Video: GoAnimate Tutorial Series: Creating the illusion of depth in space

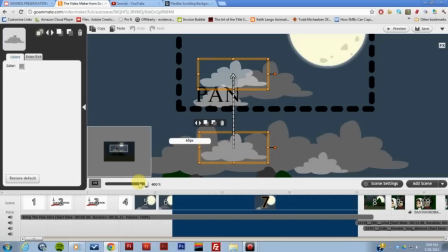And you can see how this cloud, it says how it moves 65 pixels.
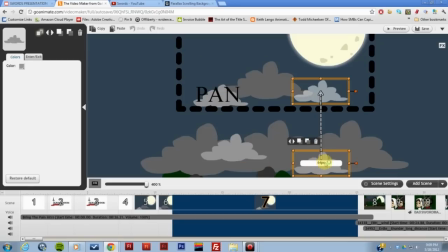This little cloud moves 64, so they're moving at about the same rate. Now, these big clouds that are behind it, since they're farther away from the camera as these little clouds, they move slower.
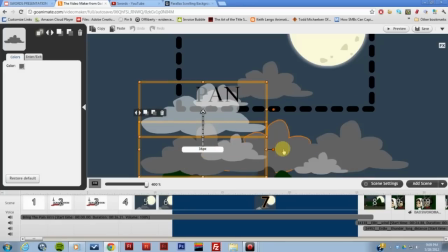See how this big one, it only moves 36 pixels. This one moves 36, and this one moves 36.
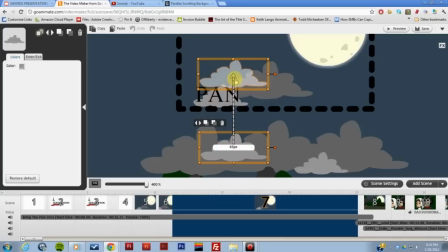So the clouds in the front, they move faster, so they appear to be closer to the camera than these ones in the back.
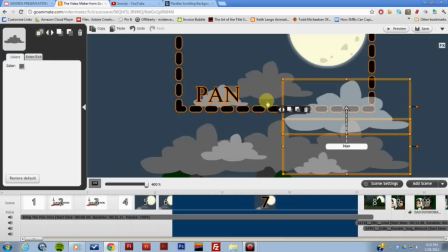Now, with the moon,
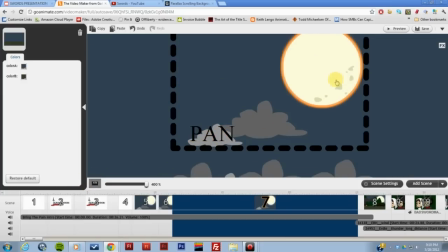the moon seems to be stationary because the moon is like, it's thousands of miles away. So if the moon will never seem to be moving in the sky if you walk around. So the moon stays with the camera. How does that work? Well, the pan
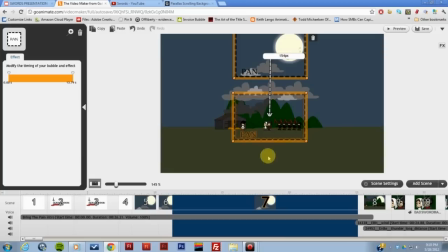moves down 154 pixels. Well, so does the moon.
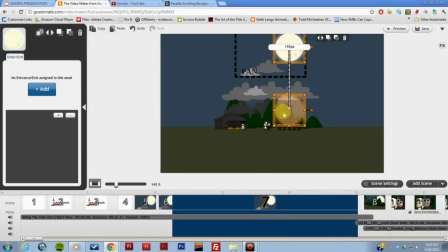Well, the moon moves 155, and when it rests behind the mountains here, I'm sure I adjusted it a bit so it fit within the camera the way that I wanted it to. But with the pan and the moon are moving the exact same rate,
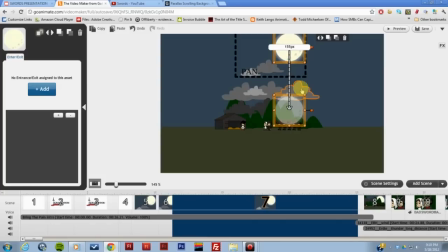the moon moves with the pan, so it doesn't appear to move. It just seems stationary with the camera. So, but that's how you do it.
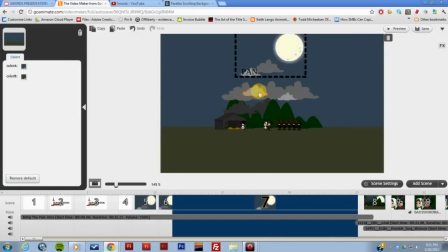You move things. If you were to set this up in your own cartoon, the things in the background, in the settings, the things that are closer to the camera will move faster across the field of vision than things that are farther away.
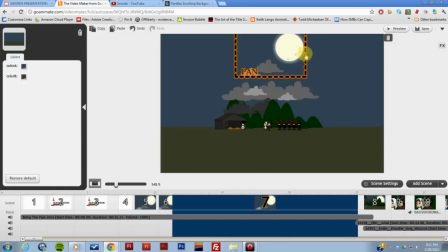And if you're using a pan or something like that, then just move the stationary items with the pan and it will come down. And let me take a look at the chat. Well, I don't see any questions so far.
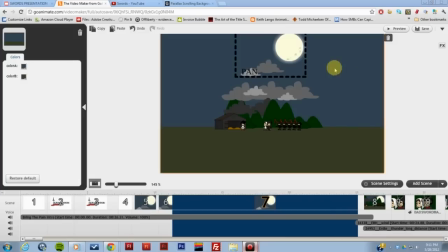Does anybody have any questions about this technique? Well, no questions. But if you do want to research this further,
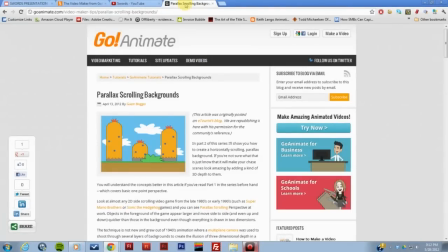eTourist did write a blog about this, and that blog is on the GoAnimate web tutorial site for parallax scrolling backgrounds, and he talks about it in depth on how to do it.
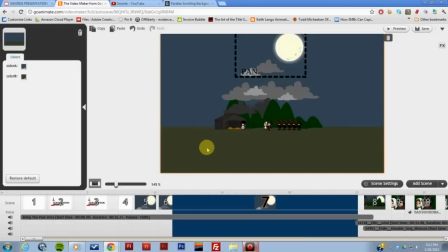But I hope that will help you a little bit in creating your videos for GoAnimate. Good luck with creating your own presentations, and have fun animating.